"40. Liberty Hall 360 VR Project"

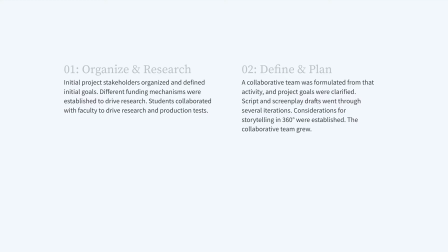4:05 And for a moment here, we're going to hear from Emmanuel Vozos about that specific topic, about all the different groups and volunteers that we had that really made this project come alive.
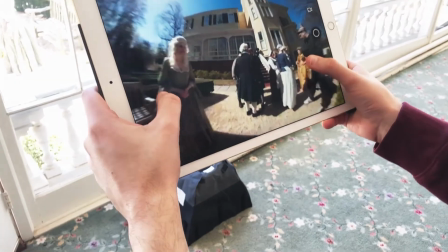4:19 For me, one of the most enjoyable aspects of this project was that we were able to involve so many different groups.
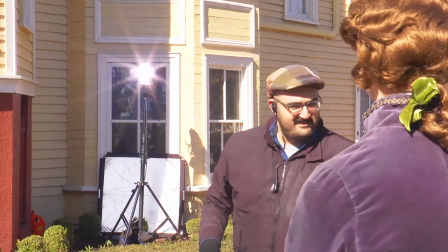4:25 The project began with the students of the history department doing their research.
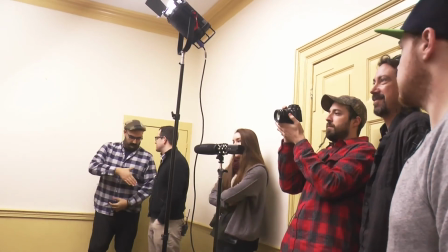4:29 Once it was taken to our design school and Professor Johnston, it started to take shape as a potential film project.
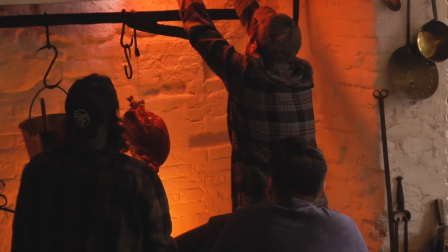4:36 Once it came across my desk, it seemed to become something that would not only represent an exciting new
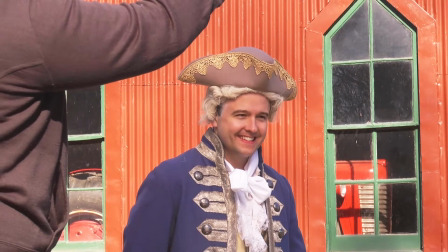4:43 student-driven filmmaking project, but also something that would be helpful for the museum, helpful for all of the different academic departments,
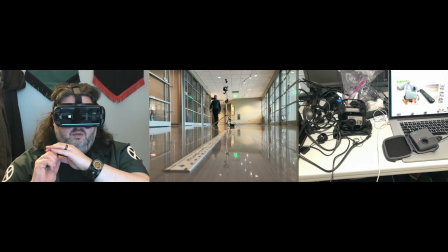4:50 and a really fun, exciting, and worthy application of new technology, new resources,
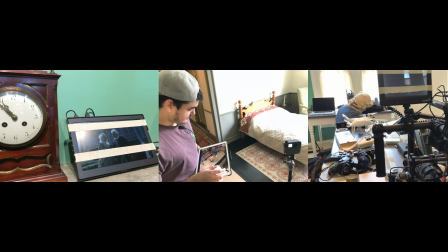4:58 and creative energy to create something that would benefit a lot of different people, especially guests to the museum, the students who are involved in the making of it,
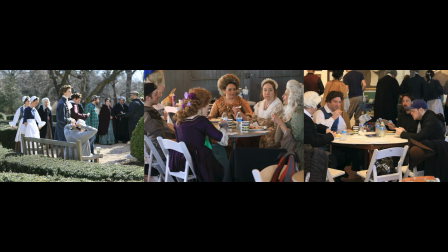5:09 and ideally the people of New Jersey who would learn more about the history of the state once they saw the project.
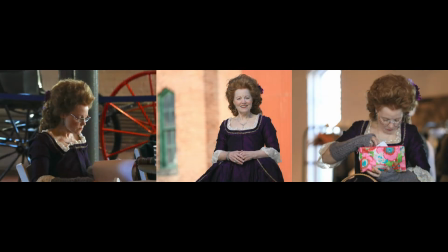5:15 Having members of the Brigade of the American Revolution, the reenacting community, come on board was really exciting.
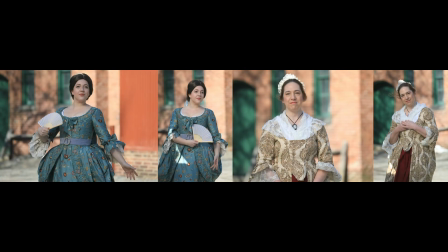5:21 They were actors, they were our historical experts and consultants. They helped track down props and costumes and instructed our cast on how to wear things, how different parts of their costumes worked.
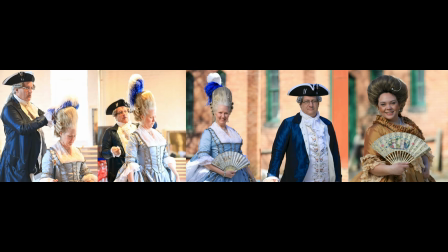5:32 Having those historical reenactors was a huge advantage, and it allowed our project to have so much more authenticity and this sort of bedrock,
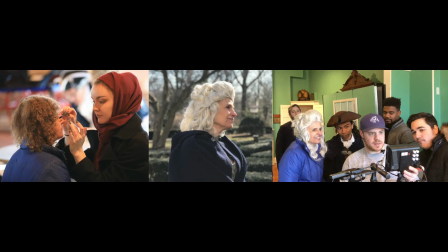5:41 this baseline of historical accuracy that we could build on top of to tell the story that we wanted to tell. The diversity of the cast and crew also added another dimension to the story and allowed us to represent not just the New Jersey of the past,
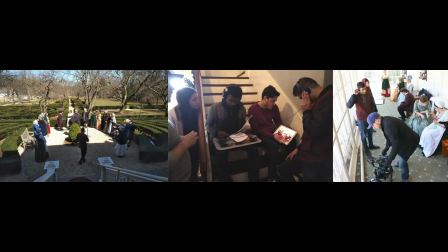5:56 but the New Jersey of the present. And that intergenerational new way of looking at history, we thought would really bring the material to life for today's students.
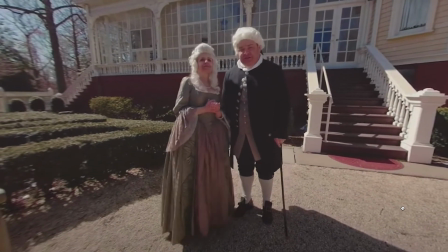6:07 360-degree virtual reality creates an interesting storytelling challenge when trying to identify the point of view of the viewer.
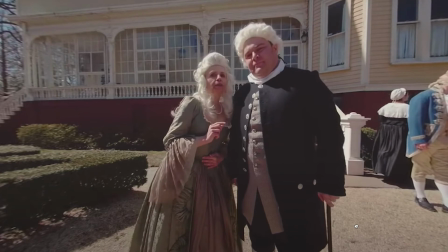6:15 You can create a neutral, omniscient point of view and drop the audience into the center of a room,
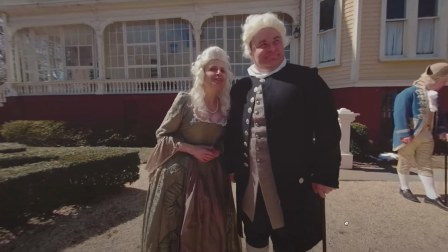6:22 but you can also use an in-story character to be your point of view.
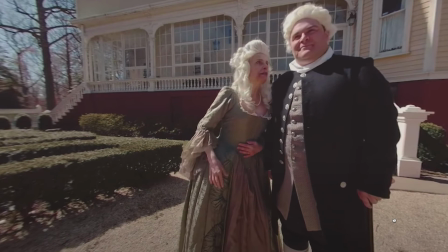6:27 And we thought for this project, that would be the right way to go.
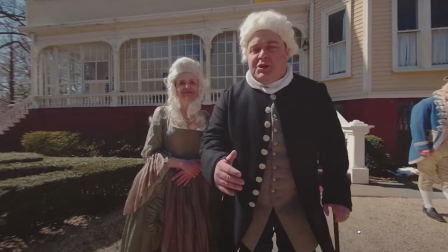6:31 We decided on this character of Lucius Horatio Stockton, a young child who would have been in attendance with his parents at this wedding.
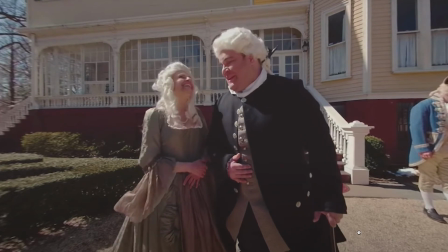6:39 This childlike point of view would be a great way to
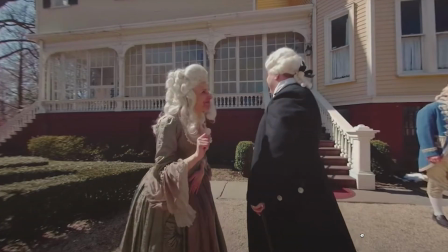6:43 facilitate moving around the house and getting to see as many rooms as possible,
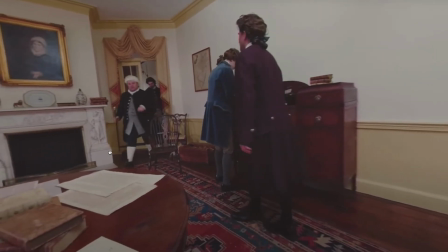6:48 as well as getting a look at all of the different personalities and different characters that would have been around the wedding.
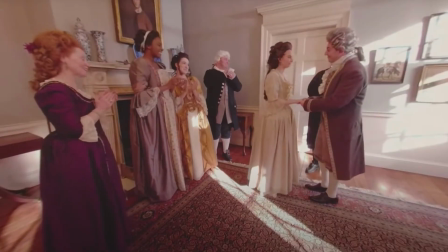6:55 We established in the beginning that this character is rambunctious and energetic and adventurous,
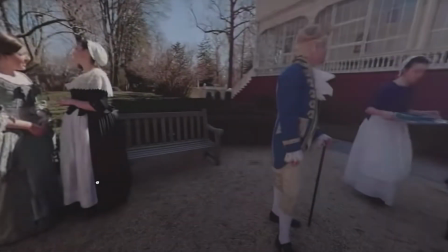7:00 and that sets up the wandering camera that goes throughout the mansion into
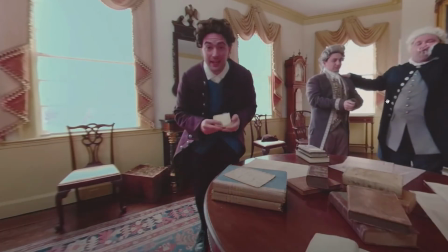7:05 the groom's room as he and the other men are having drinks and talking about politics, into the bride's room as she is preparing for the wedding and she's discussing etiquette and
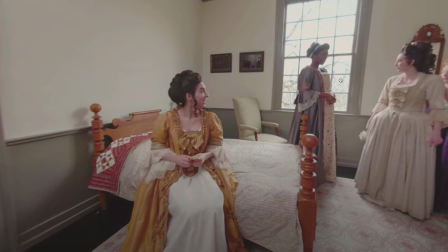7:15 propriety and the social requirements of the day, to the kitchen with the staff,
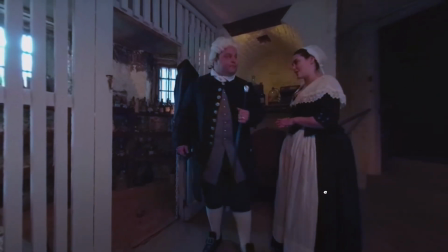7:20 into the wine cellar with Livingston Jr. And basically this little rambunctious character of Lucius gets us around the entire grounds and is our point
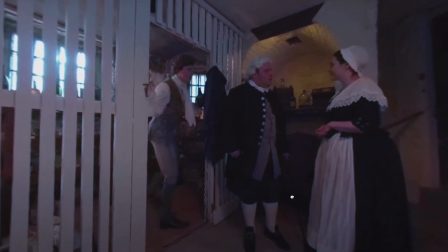7:28 of view character. It also allows for interesting ways to end scenes,
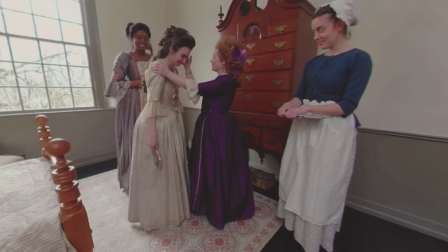7:32 because whenever you finish telling the story you want to tell, you can have a character turn to camera and say, "What are you doing here,
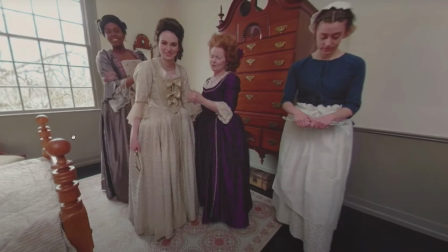7:38 little boy? Run along."
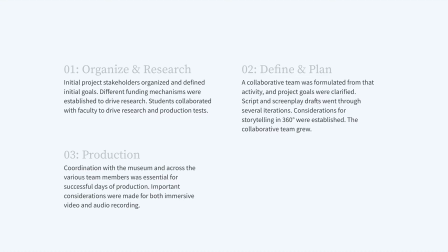7:42 Coordination with the museum and across the various team members was essential for successful days of production. Important considerations were made for both immersive video and audio recording. We organized the days of shooting very efficiently, trying to maximize our time in the location,
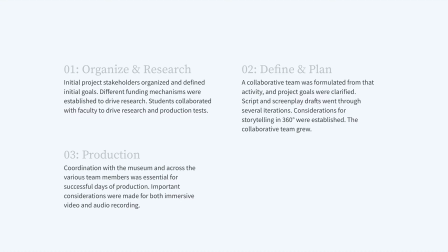7:58 our natural light, as well as make the most of the time dedicated to the project by our students, crew, guests, neighbors, etc.